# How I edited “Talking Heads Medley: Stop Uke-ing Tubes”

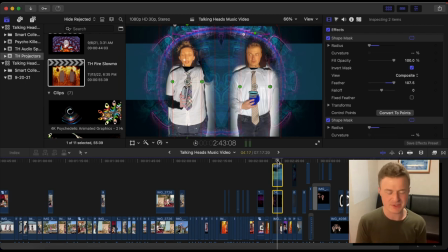14:34 it's a little glitchy right now because it's not processed but I ultimately realized it's just too busy and as much as this already is I realized we can just
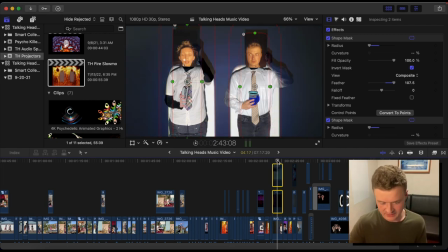14:41 keep it simple and clean so I ended up cutting that and just leaving it as is but still added little shape shape masks to
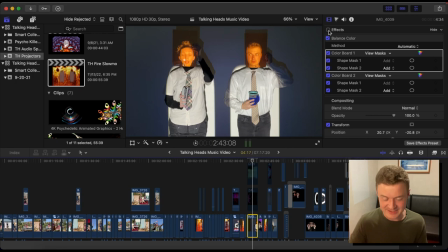14:48 help it pop by turn them on and off yeah so you can see like color wise it got a little funky especially with the middle folders I had a format each little mask to be help blended in the end that's color correction that's a whole nother thing that'd be a whole separate video
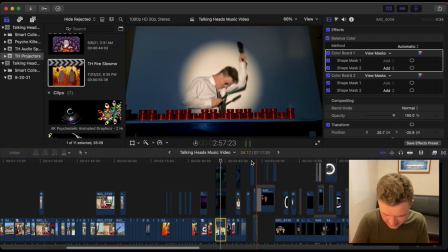15:02 and then yeah you can see there's a couple other alternate takes that I had layered here that ultimately we're just like nope it was kind of painstaking thing I'm just
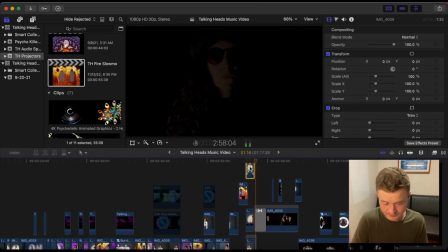15:09 seeing what worked where is a final clip free shot that blackout versus this blackout,
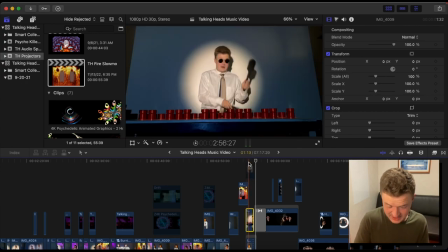15:16 versus this blackout. Let's see if this- Whoa!
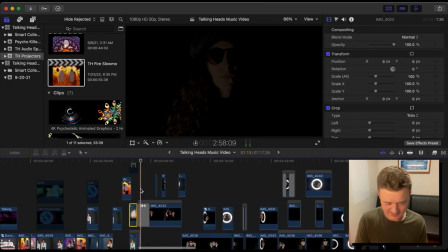15:22 It's fun, options, and then kind of play around until they found the one I liked the most. It's like weird, because it's not really telling a story, but it is telling like an energetic story. That's right, I love music videos for that way. It's just interesting to see things moving with music. Anyways, next video, Psycho Killer.
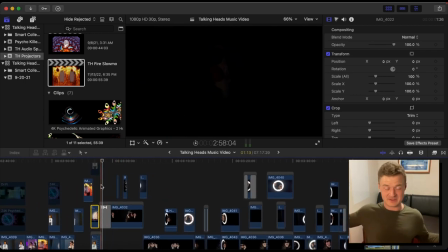15:38 This one we also just shot in my room. It's literally just a black blanket that was on our wall that I pinned up and then we just got creative with lights. So I had a little LED light that I moved to one side and then moved to the other, changed the color tone of it a little bit.
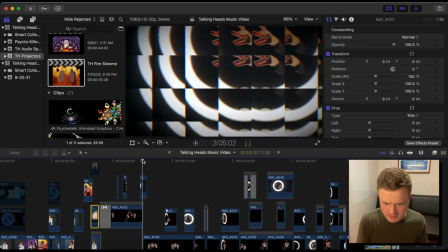15:52 And then did some, yeah, just experimented with effects within Final Cut.
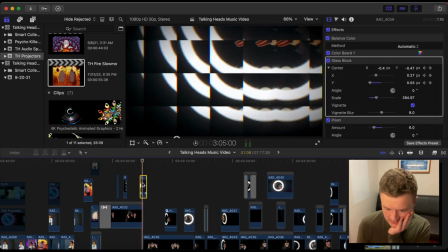15:56 So for instance, this one I think was like a fractal, a glass block where I just had,
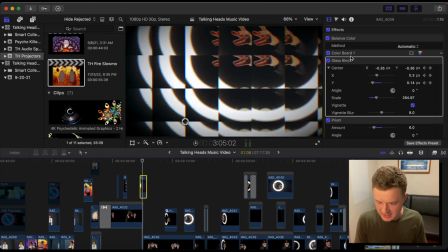16:02 yeah, her hand reaching through and then had it move the center from one corner to the other. I did this, I did this throughout the video too i had this little like prism effect it gives it that kind of green red blue split
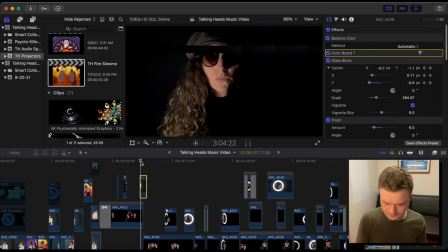16:16 that i thought added just a texture just as a transitional thing
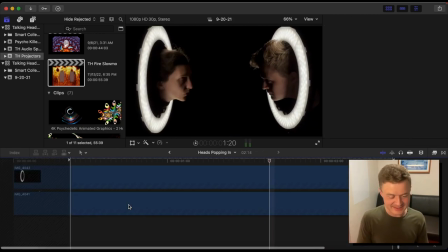16:24 yeah so fun fact about this the ring light thing we didn't actually do this simultaneously we only have the one ring light so we shot
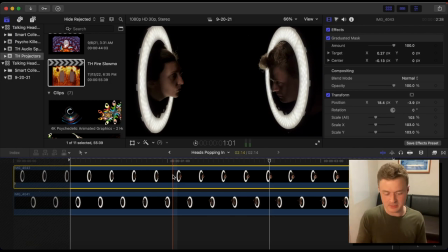16:30 one and then added the other and i just kind of spliced it down the middle and put both simultaneously gave me more control too to like time it with head turns or looks or things but uh that's a little secret is we didn't actually do that at the same time excuse me uh what
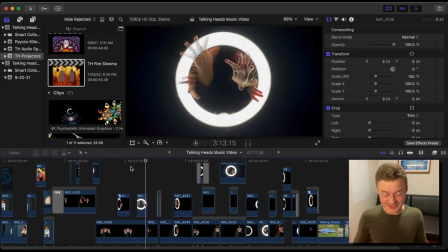16:46 else we got yeah i really wanted to go like freaky deaky with this song and then she actually had me pull it back a little bit i wonder if i have is it under here psycho killer yeah yeah yeah i did a
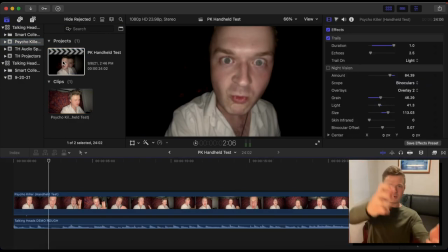16:59 test of this where i wanted her to like move the camera around and have that delay thing to make it kind of spooky I'll show you that.
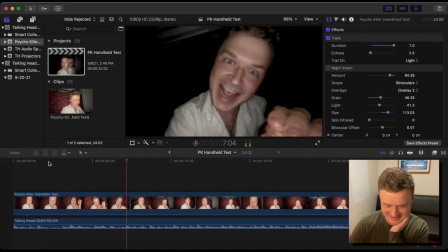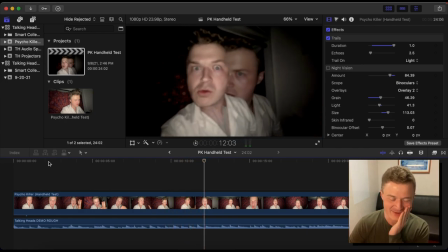17:15 But when we started messing around with it, it was like too scary. So I ended up, we just kind of simplified it and made it, stylistically I wanted it to be a little more horror, but it was just, it was too much.
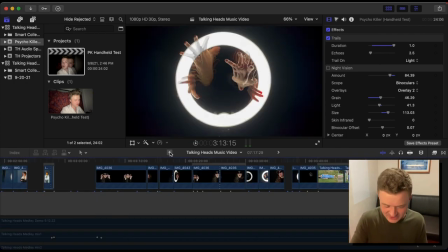17:25 So we dialed it back, still use that trail effect I think at times with the, like the hands here.
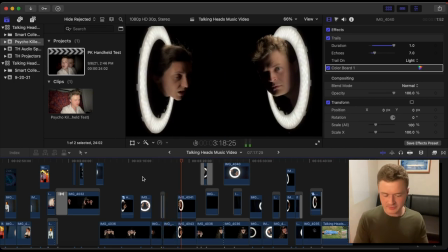17:34 And then yeah, just play with layers, playing with the timing of it all, and
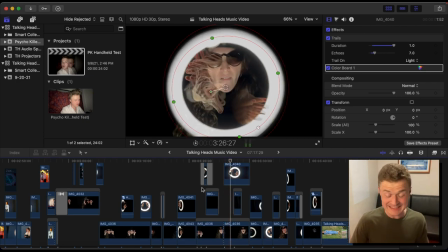17:42 then started with uh compositing i want to say composting it's important to do too but not with videos
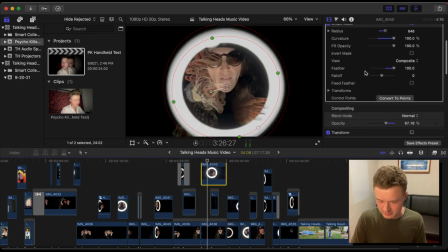17:50 of kind of making a mask out of it and then blurring where how transparent something was just so you could see the layers of it all um that's kind of spinning the light around here
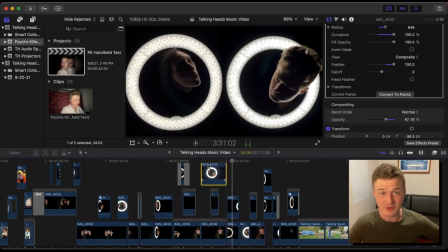18:00 as well this was just me again messing around and exploring i had no sense of what this was going to look like until i started putting it together even this one i was like oh what if we put them to the side and they kind of look like monocles or bifocals I guess.
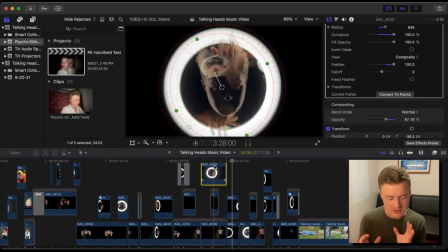18:14 This was the hardest segment I would say to edit because there were just so many possibilities.
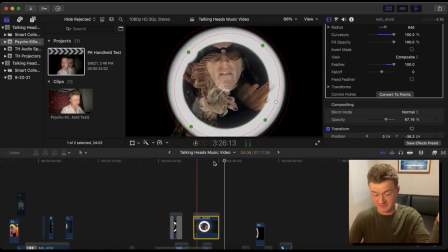18:18 I had things stacked up by like 15 layers to say maybe this take,
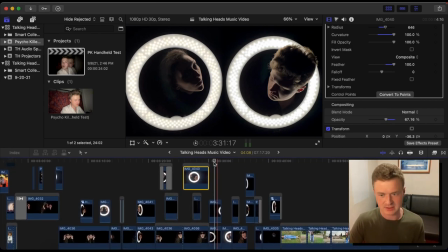18:24 maybe this take, maybe not this take and then it helped having Jessica because then she said nope that's too scary and I'm like great all right cut done. But you can still see there's some remnants of old layers down below.